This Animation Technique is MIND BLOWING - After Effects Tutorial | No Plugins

This animation technique is so powerful that it completely changed how I used to animate.
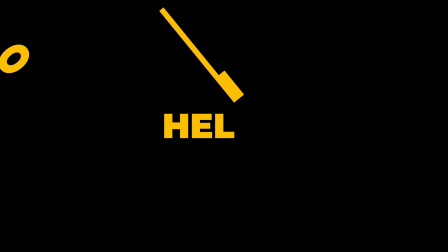The animation you are seeing right now is done without any keyframes, no plugins, no scripts, no expressions, nothing.
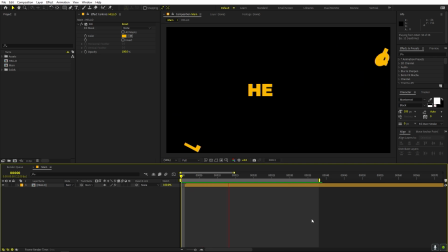This is just simple text layer. You can use it to animate any kind of object you want.
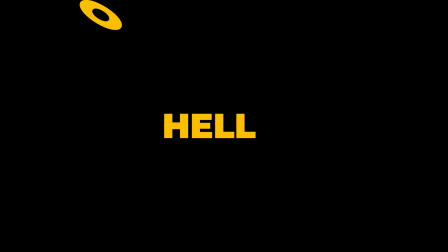And the best thing is, it's so easy to create that even a beginner can do it. So let's learn how to make this.
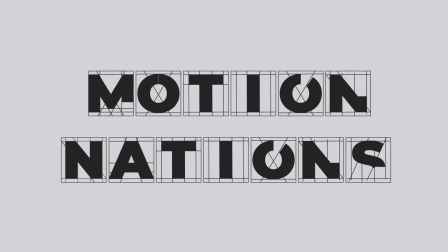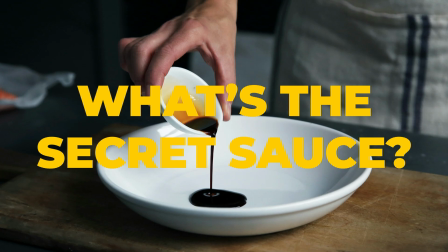So the animation technique that I'm talking about is called smear animation or smearing animation.
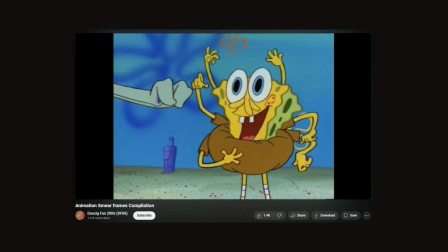Now this is not something that is new. It has been used for a very long time, even before animation softwares were a thing.
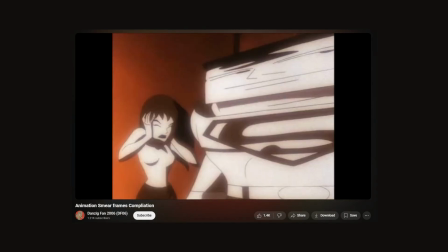This is mainly used in frame by frame animation, but you can use it literally anywhere you want to create some amazing animations.
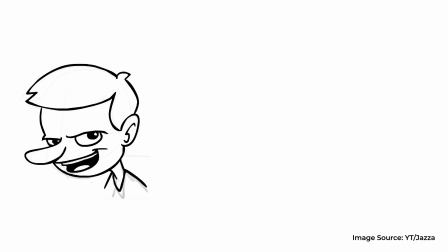So first let's understand what smearing is. Let's say we have a subject, and in our case we have this boy which is looking towards the left side. Let's call this pose A. Now we want him to look to the other side.
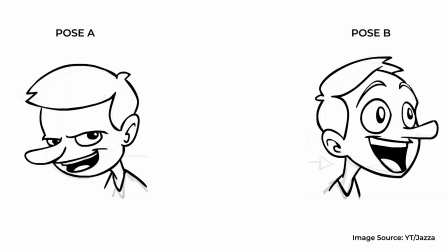So this is our pose B. Now to make this happen, we can create an intermediate frame which looks something like this.
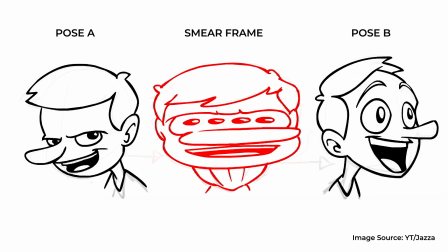Now this is called a smear frame. This frame will help us to animate from pose A to pose B smoothly and quickly.
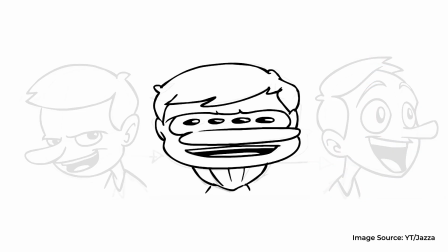Now at first it looks very weird because you can see we have four eyes and a very elongated face.
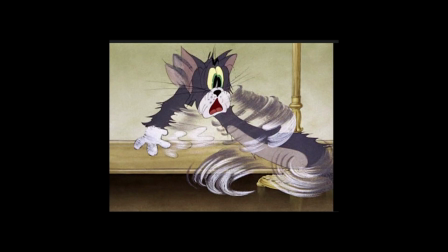But when we put it in between our pose A and pose B, it will make the transition look very smooth and very quick.
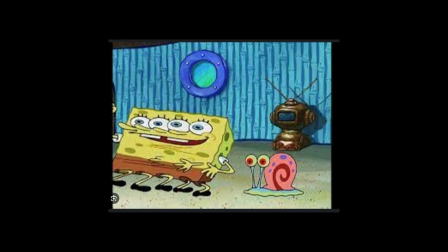Now this is something that is used a lot in TV cartoons, but since the motion is so fast that we are not able to see it.
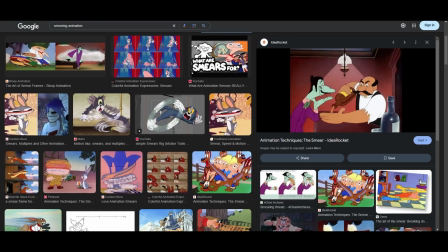But if you go to Google and just search for smear frames, then you can see there are a lot of cartoons that are using it, and you can see all of these frames look very weird,
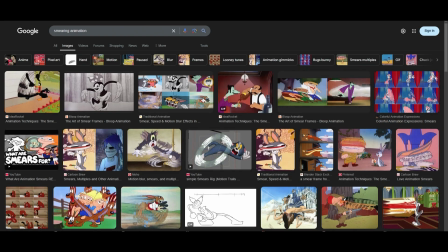but once we add them in between our key poses, then they make the animation look a lot smoother.
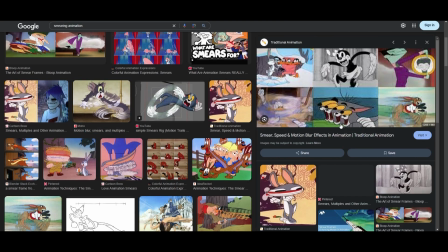Let me give you one more practical example, and after that we will see how to create that text animation using this technique.
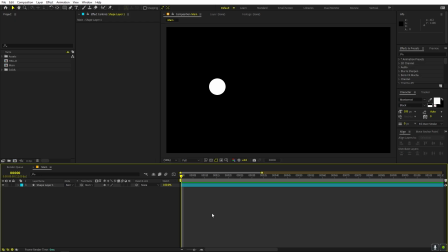Alright, so I'm in After Effects, and let's understand this more by a practical example. So here I have this shape layer which is just a simple circle, and it is right now at this point. And what if I want to animate it from here to here using our smear animation technique?
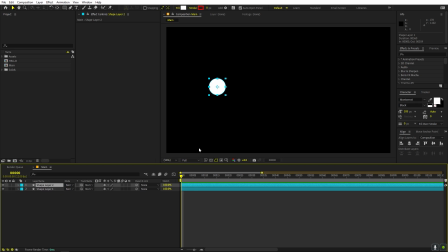So let's select this, and if I press Ctrl D, I can just simply move this second copy over here. So this is our pose A and this is our pose B. I'm going to make them exactly one frame long like this, and I can move it so that we have this pose A and pose B. Now if I increase this length,
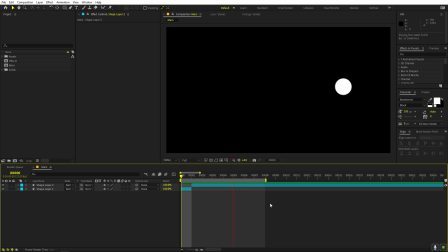and let's quickly preview it. So if I press play, you can see that it is not looking like this ball is moving. Instead, it is just jumping to this final location. To improve it, what we can do is we can just add one more frame in between them. So I can just duplicate this, and let's add this one. So this will be our smear frame.
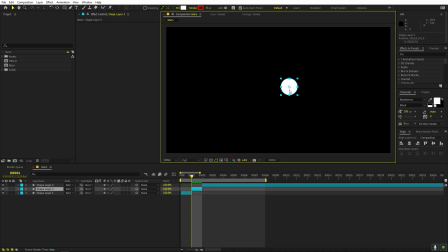And what we can do is to create this, we can just move it in between these two frames to give it center. Now what we can do is we can elongate it so that it gives us this illusion of movement, and we can also make it less high so that it looks like that our
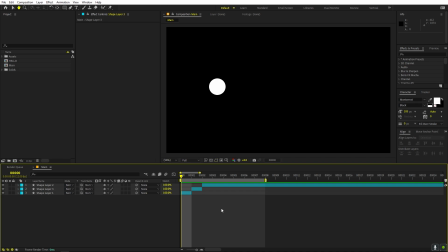ball is moving from this to this using this smear motion. Now if I press play, you can see instantly our animation is looking a lot nicer as compared to earlier. Now it is giving the sense of movement, so our ball is over here and then it is moving to this point.
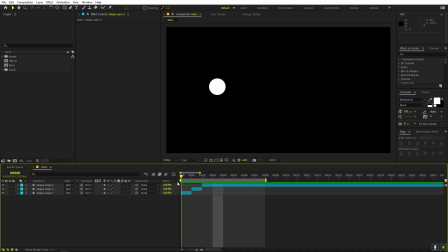Earlier it was just jumping between these two points, but now we have added some motion to it. Now if we want to make it a little smoother, then what we can do is we can have more poses in between. So I can press Ctrl D, and let's place one more, and I'm going to make it a little bit less,
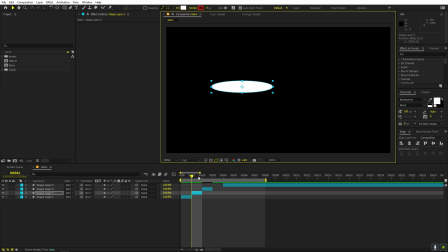and let's widen it up, and I'm going to make it more towards this ball so that we have this initial pose. And I can do the same thing towards the ending pose, and we can move it so that it forms this ball.
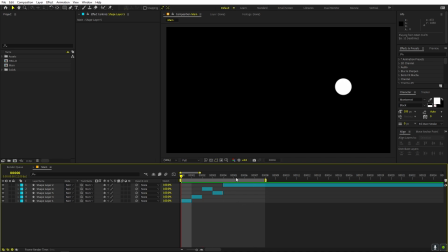Now if I press play, you can see that we have this same animation, but it's a lot smoother as compared to earlier. So in this way, you can create some shapes that look weird on their own, but once you combine them in an animation, they make it look a lot smoother like this.
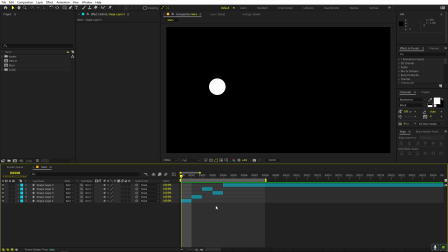Now let me show you how I use this technique to create the text animation that you saw in the beginning. So here is the animation that I made using this technique.